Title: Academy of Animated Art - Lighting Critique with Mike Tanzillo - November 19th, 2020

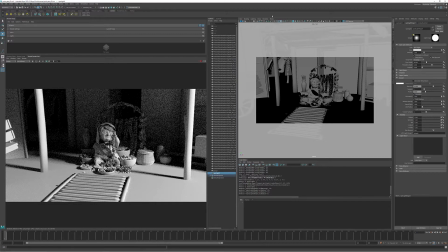Okay, so what I want is to, like, again, I like that this is falling in the background there and allowing the back behind her to go a little bit darker.
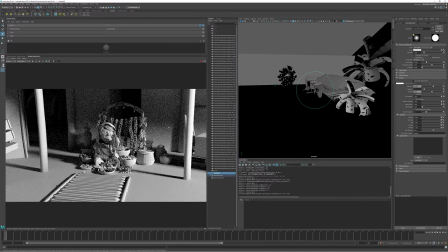And now you can see here, as I lower it, we can start to see some light creep in across the back. And I like this, right? I like that we're starting to see some shaping, some value differences. I know we've got a lot of open space here in the foreground, and we'll deal with that.
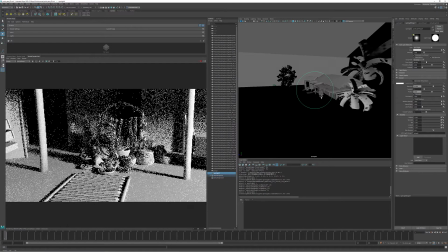We could put like a light blocker in there or something else, but for right now, that's kind of working out well. All right, I'm just going to stick with this for now and say, like, we like this light position, because now this shadow is coming across the front of her.
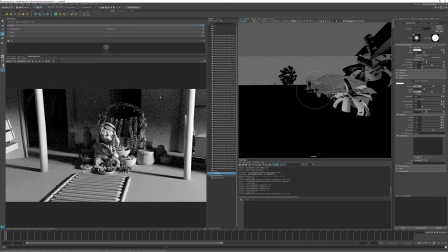We're getting good shaping across her face. And now what I want to do is I want to go ahead and put in a skylight.
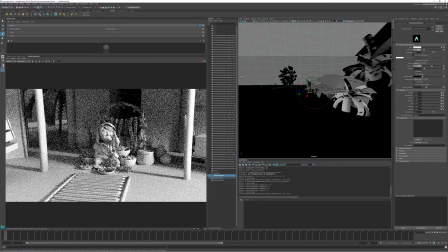So let's go into Arnold, Lights, Sky Dome Light. And again, this could be any other type of light.
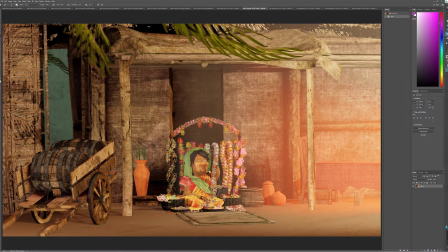So what I'm looking for now is, like, I'll go back into the reference and start to see,
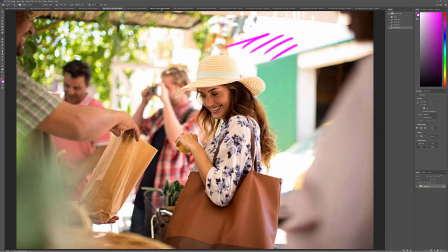let's see, we wanted to do more like one of, it could be this dark.
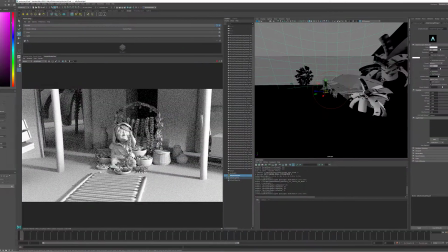It could be more like this. Those are pretty inside, so I think we could probably go a little bit lighter with that.
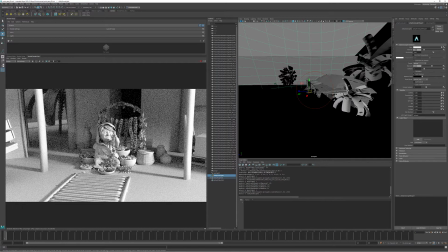But let's go ahead and take this down a little bit. Let's take this intensity down to like 0.3.
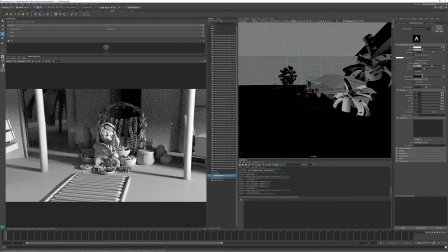And now we're kind of in that range a little bit where it's not like super jet black. And if you want, like, if you wanted it to feel sunnier and brighter, you could push that brighter.
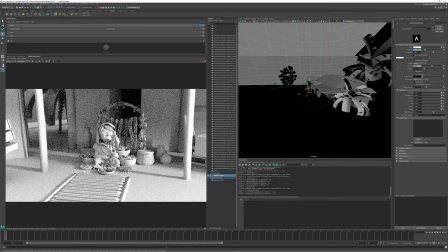And this does feel like a sunny day. So it's really just a matter of how much you want to expose for the shadows versus how much you want to expose for the sunlight.
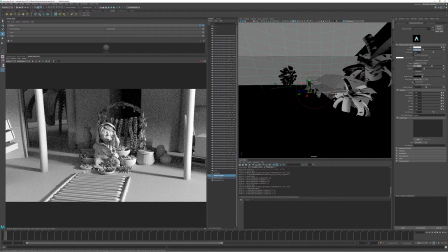Now, all I would do from here is say how much I want to push this into, like,
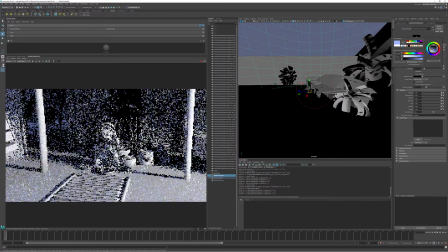this is a skylight, how much I would want to push this into the cooler realm and make it like a blue sky. Make that a little bit darker. And then how warm do I want to go with the spotlight?
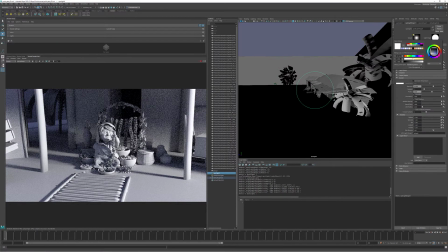You know, if it's more sunsetty, might be more like that. So now this is kind of falling into the range that I would want.
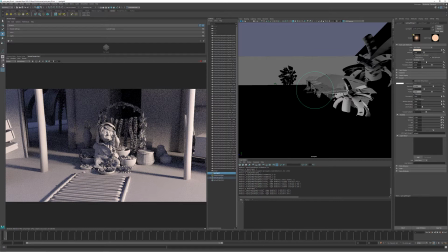And from there, I would kind of like put in a rim light to separate her out, try and figure out, you know, and this is where the shaders on the individual scene would start to come in. But I think that this, kind of regardless of where the camera kind of ends up, like even if it ends up like,
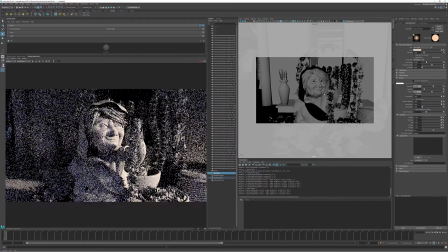let's get it up closer in on her. I think that this is some nice lighting on her face.
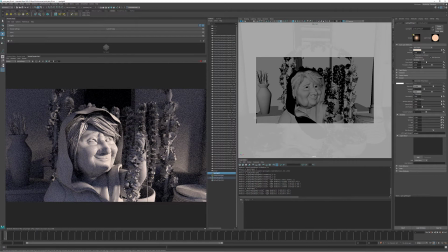And it's creating some shaping on her hand, some shaping across her face, some shaping on these elements back here, while keeping those in the dark and allowing her light elements to kind of stand out there.
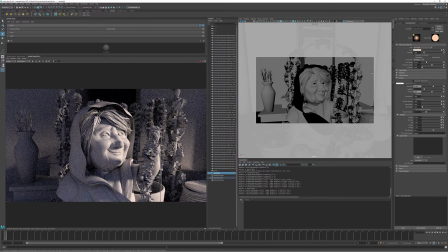Yeah, so I think that that's kind of how I would approach this one. I would encourage you to maybe take a step back and try doing something similar, because I do think that ultimately your results will be a little bit stronger. So, Kat, let me know if you have any questions about that.
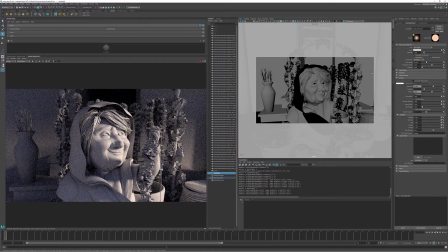I hope everyone else found that useful. And now I'm going to hop into doing the other images as a critique today.
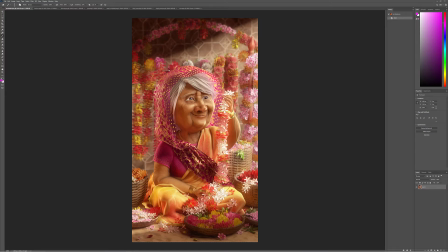All right, let's begin with Annabelle here. So, Annabelle, I really don't have that much for you today because this is looking pretty stinking great. The only thing, again, I just keep throwing these super minor things in there, is if you could continue to work to try and get a little bit more contrast in the hair there.
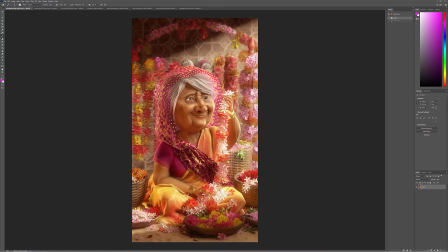It's close. It's just like a little bit too lifted in the pinks. And then the other thing would be if you want to get some try just for the sake of trying, maybe pushing some more cooler values into the shadows, especially that one towards the top.
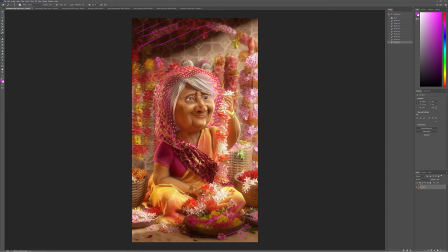Thought that could be kind of add a little more dynamic nature to that. But other than that, I would encourage you to maybe try a different time of day with this one. I do like you've got a great setup here. You've got a great, everything's working really well.
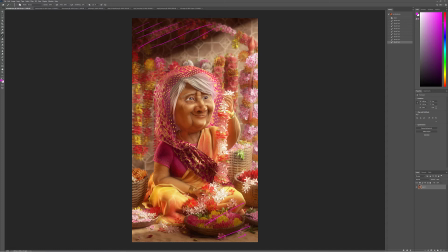I'm just thinking larger than the lighting critique in terms of having a strong portfolio piece is that, and something for your demo reel is that if you could show character lighting like this in, let's say, 3 different scenarios, this is kind of a warm, happy one. If you could kind of do maybe a cooler nighttime one,
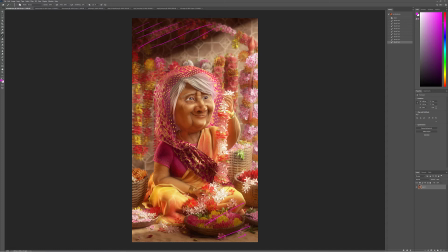and then do something where it's like what she's doing might be a little more sinister to show that to demonstrate your ability to show emotion through your lighting, I think could really benefit, would be an extremely, extremely strong piece on your reel.
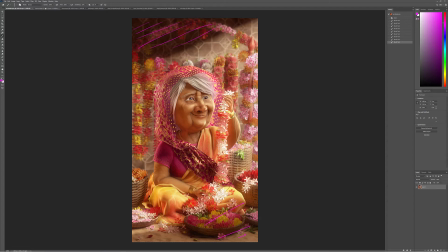So great job here. All right, Clarissa, this is looking really nice too.
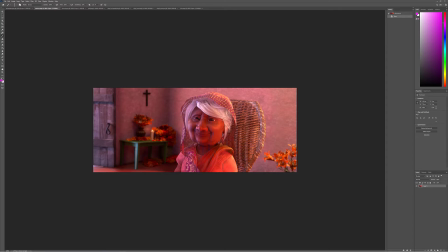I like that it's matching up with the reference really well. In terms of, I just want, and this is off, this is going to sound crazy, but this is off of the reference a little bit, like a little different than what we were seeing.
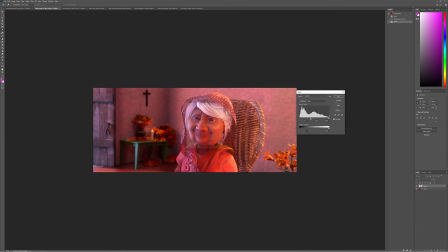I just want to see like a touch more value in like the core central part of her face. It's just getting a little dark in there, and I would like to see it just a touch
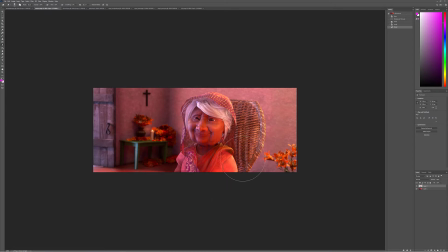more like this. Let's see. You know what I'm saying? Just like a little bit more oomph right there in the middle, and then I think we can probably call this one done. The only other thing other than that was to try and make the reflections, these eye dings,
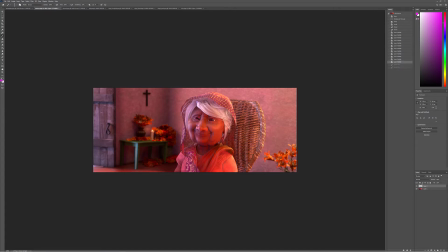a little bit larger, just because the light sources, they feel a little bit bigger than this. And even if they're not, you generally don't want to do those super pinpoint eye dings and eyes on characters that you're trying to make appear to be a little bit softer. And then
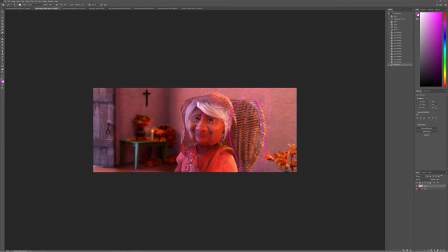right now I'm wondering if there's something that we can't do about this wicker chair. Maybe it's just a matter of getting a little bit more grounding shadow from her back here. It just feels a little bit over. It just feels like a little consistent and overly lifted.
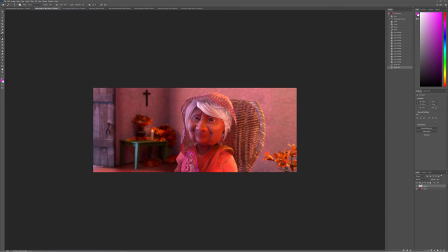And then I was also looking down here. I don't know. These feel a little bit bright in the satin, but I could be wrong about that. But everything else, again, those are super nitpicky notes, super duper minor. But I think that this is looking great overall.
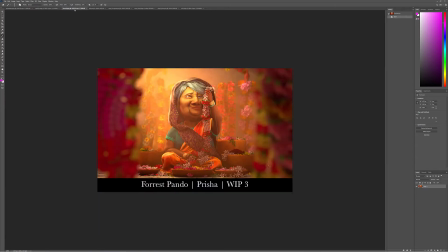Forrest, yes. So like you all, I think by seeing each other and working with each other so often and so consistently, like the speed in which you are able to output images is incredible,
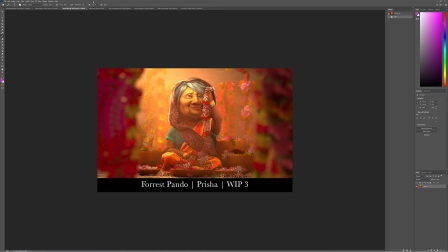and your ability to output like really strong images is incredible too. So for this one, I think the biggest thing is I would just pull some yellow out of it. Her skin is looking a little strong on the yellow side. I would just pull that back into here.
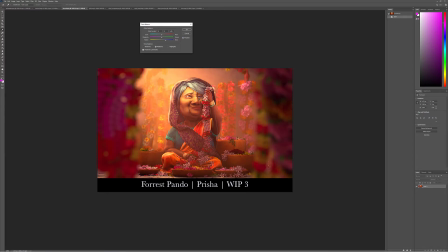And then maybe tone back the value just a touch in there. See how this looks. Just because the brighter part of skin tones doesn't always go with that much saturation.
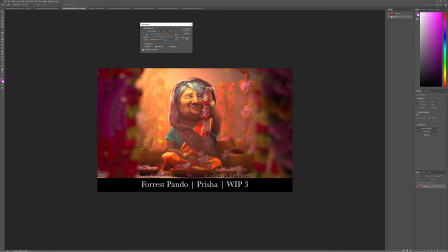So I would just pull that back just a touch and end up a little bit more in this range here. And then if you can, the way that Annabelle was able to pick up some of these kind of specular highlights and the satiny portions, I would try and hit that as well.
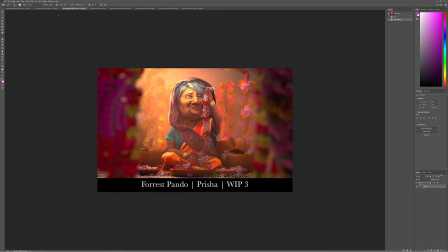And same thing with these garments down here. But But yeah, I think I like your tone is really nice. The volumetric back behind the character is very nice, allowing her contrast to pop forward. These in the foreground look really good. It's just about getting those final little details.
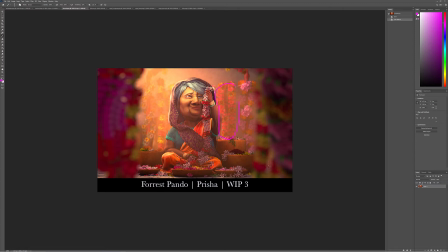These flowers here are a little bit flat, like these ones here, here, here, here, here. So just try and get a little more shaping in those if you can, but really good stuff. Jeff, yes, super cool.